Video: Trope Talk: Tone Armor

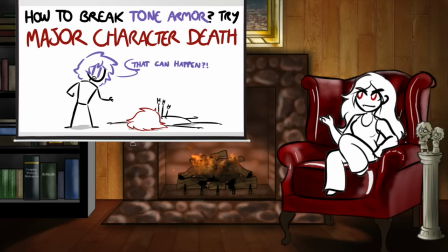12:19 It reshapes the feel of the world by proving that being central to the plot is not enough to protect a character.
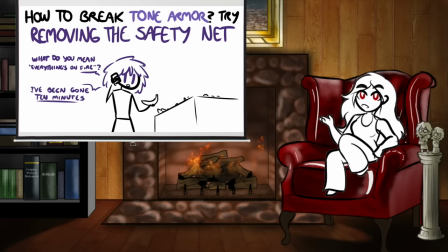12:25 Before we see it happen, we don't believe it can happen. There are other ways tone armor can be broken without necessarily killing anyone. For instance, sometimes the tone of the story is secretly being carried by one character.
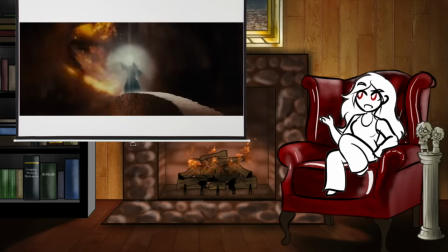12:36 One ridiculously overpowered protagonist who single-handedly makes the threats they deal with look easy,
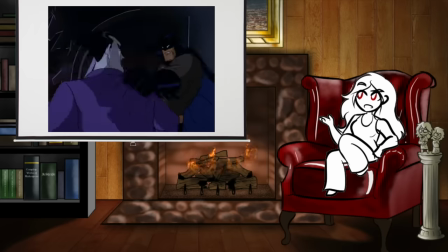12:41 one very skilled and smart hero who keeps their villainous rival in check, one character who keeps the tone light.
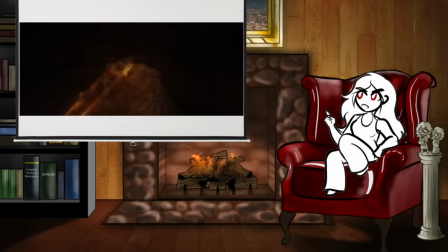12:47 And then the story gets rid of them. Maybe they're dead, maybe they're missing, maybe they're just yeeted out of the story for a while.
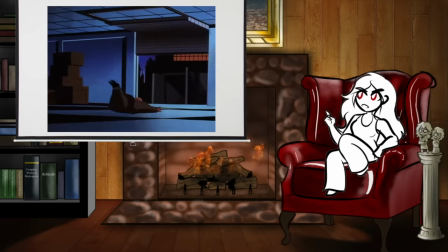12:54 Whatever happens, they aren't around to help anymore, and the rest of the characters have to deal with the stakes they leave behind.
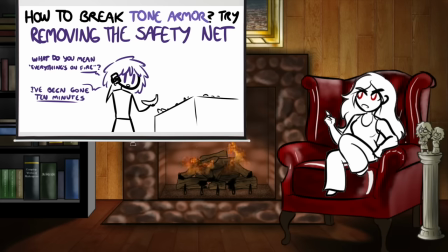12:59 It turns out this character was doing a lot to keep things manageable, and without them essentially shielding the rest of the story, the dark parts of the plot get a lot darker.
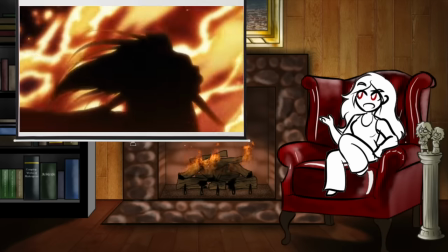13:08 They do this in the Helsing OVAs, where Alucard is such a hilariously overpowered nightmare that in order to make the villains actually threatening, they lure him out and stick him on a boat for half the series,
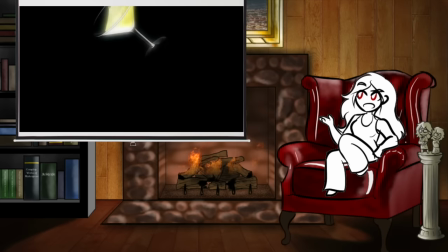13:17 and while he's stuck on the boat, nearly everybody else dies when London is blitzkrieged by Nazi vampires.
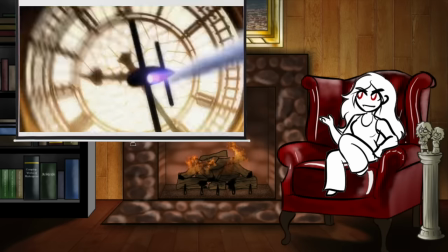13:22 It's not the first time anyone dies in the show, but it's the first time the main characters end up in actual serious danger because they don't have their pocket eldritch abomination around to save the day.
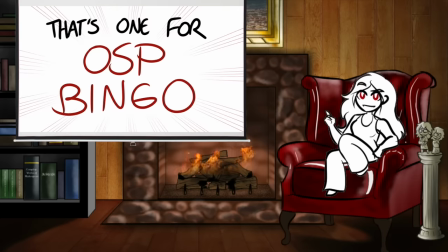13:31 They also do this in... Reboot Season 3! As if I would get through this video without highlighting the tonal downturn that defined my childhood.
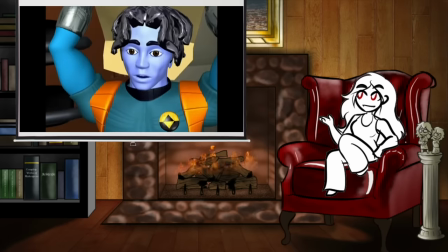13:39 The first two seasons of Reboot are goofy,
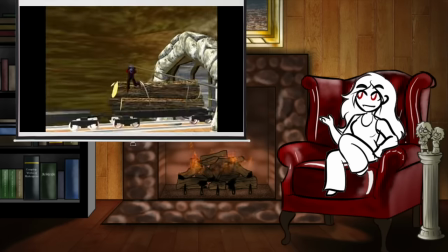13:41 mostly wacky episodic adventures with the occasional tonal whiplash in the form of a season finale or unusually devastating scheme from the main villains.
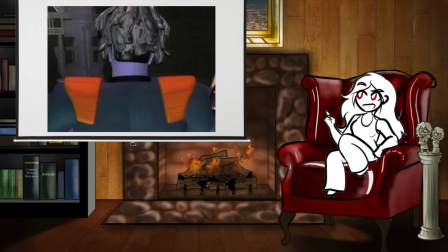13:49 Then at the end of season 2, trickster paragon protagonist Bob gets bundled into a rocket and fired into space,
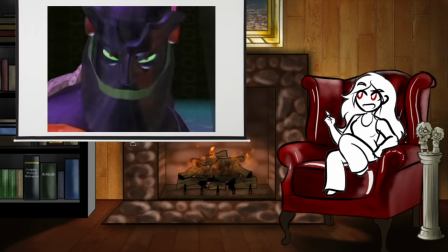13:54 or rather the computer equivalent of space, the web, which is worse than space because it has twitter in it.
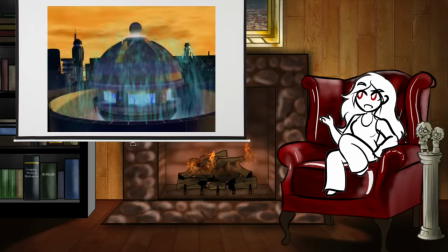13:59 And without Bob, things get bad. Kid protagonist Enzo does his best to live up to his hero's example and single-handedly holding off the suddenly much bigger and scarier threats,
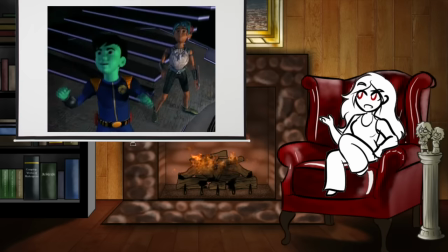14:08 and despite being a little kid and not a trained badass antiviral program,
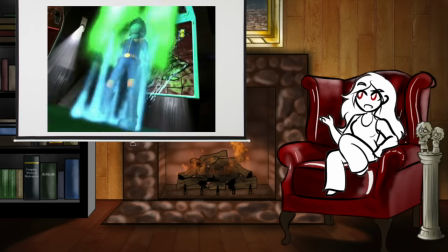14:12 he holds it together decently well for a few episodes until he gets stuck in a Mortal Kombat game and loses his
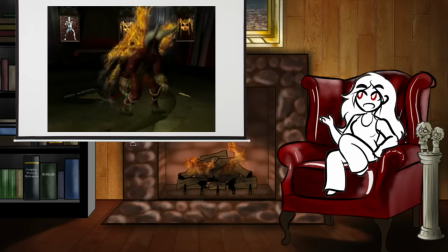14:17 fucking eye in a show where the previous worst fate a hero could experience was a bad haircut.
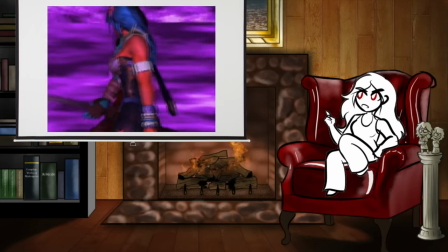14:22 Things only get worse from there, with the kid heroes getting time-skip training montaged into grown-ups while trapped in the games and back home sees the destruction
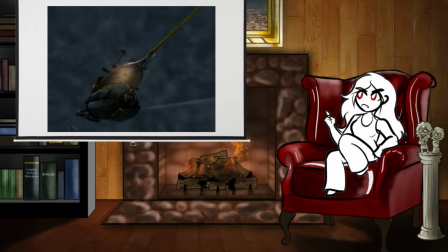14:29 of basically every iconic location from the first two seasons and the near total victory of the big bad. And what makes this form of tone armor breakage work most effectively is that when the vanished shield character returns things start getting good again These characters are such powerful forces that they just make things better around them And when the heroes find them or save them or they just make it back on
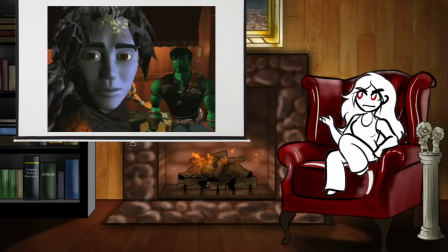14:49 their own Everything starts getting better in a way that didn't seem possible when they were gone The tone of the story follows them when they're
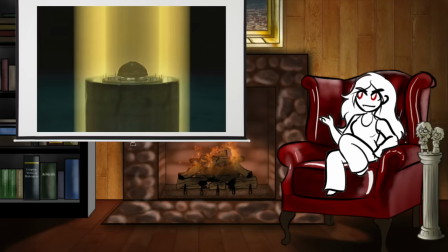14:55 gone the villains can run rampant But when they're around the story can have a happy ending and honestly this is a remarkably effective way to make an otherwise
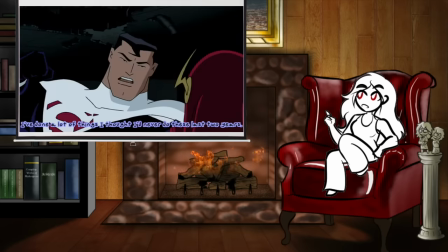15:02 kind of basic protagonist very impactful.
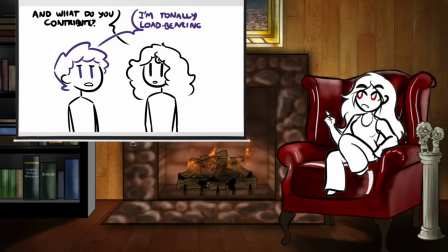15:05 If their presence in the story is what keeps the other characters safe, if their absence is what makes the story dip into tonal darkness that otherwise never happens, it's a very solid way to show don't tell how truly effective they are, and how much they're doing for the story.
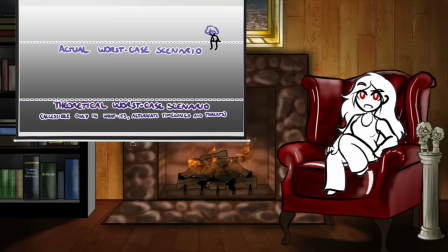15:17 One sneaky aspect of tone armor is that a lot of stories will threaten stakes that they would never actually pay off.
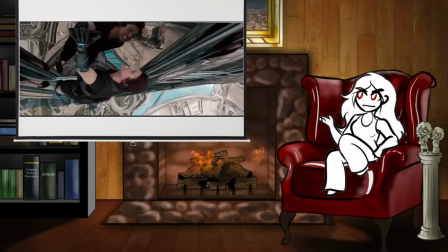15:23 This is extremely common in any sort of action setting, where the implicit threat of main character death hangs over pretty much every combat encounter,
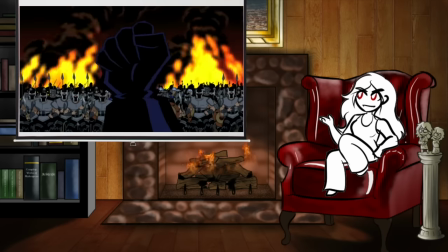15:29 or in stories where the villains' machinations threaten the end of the world as we know it.
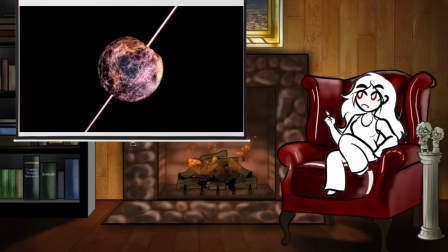15:33 And while these are theoretical elements of the tone of the world because the story acknowledges them as possibilities, unlike, for instance, stories where death is not even acknowledged as a thing that can happen,
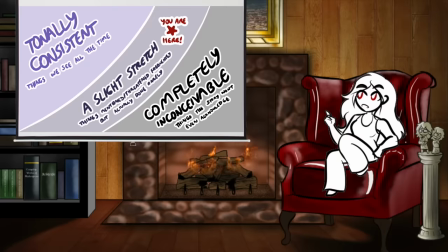15:41 they're kind of in a state of plausibility flux. The story recognizes that they are real threats, but never actually brings them into reality, so the audience doesn't necessarily buy them as part of the tone.
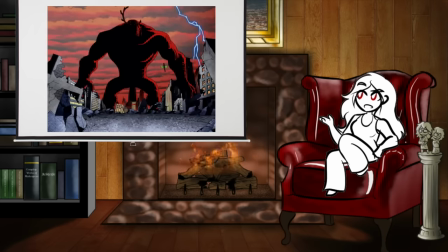15:51 A superhero story will threaten the apocalypse, but the mere existence of superheroes forestalls it from ever hitting, or, in the worst case scenario, lasting longer than a week.
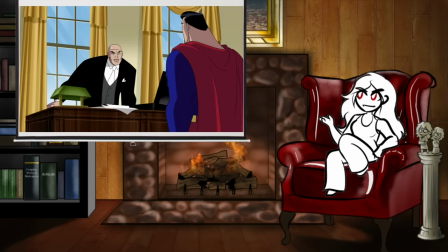16:00 In these cases, Tone Armor can be cracked with temporary forays into what-if scenarios, or, more commonly,
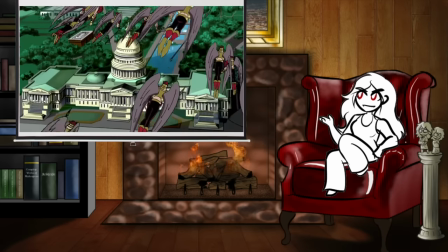16:05 in-season finales or big crossover arcs, which is usually when the threats are allowed to get more present and real,
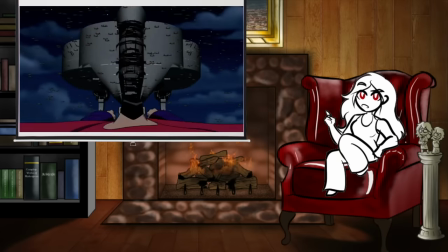16:11 and the heroes switch from apocalypse prevention to apocalypse repair. These are odd little stakes cul-de-sacs, where the story briefly gets a lot more perilous,
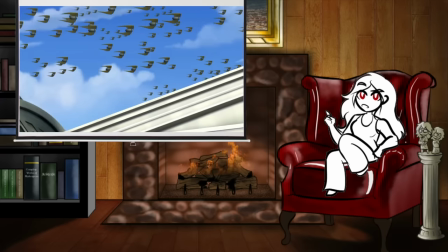16:18 but then snaps back to normal, establishing that the story can get that dark, but it won't stay that dark for long.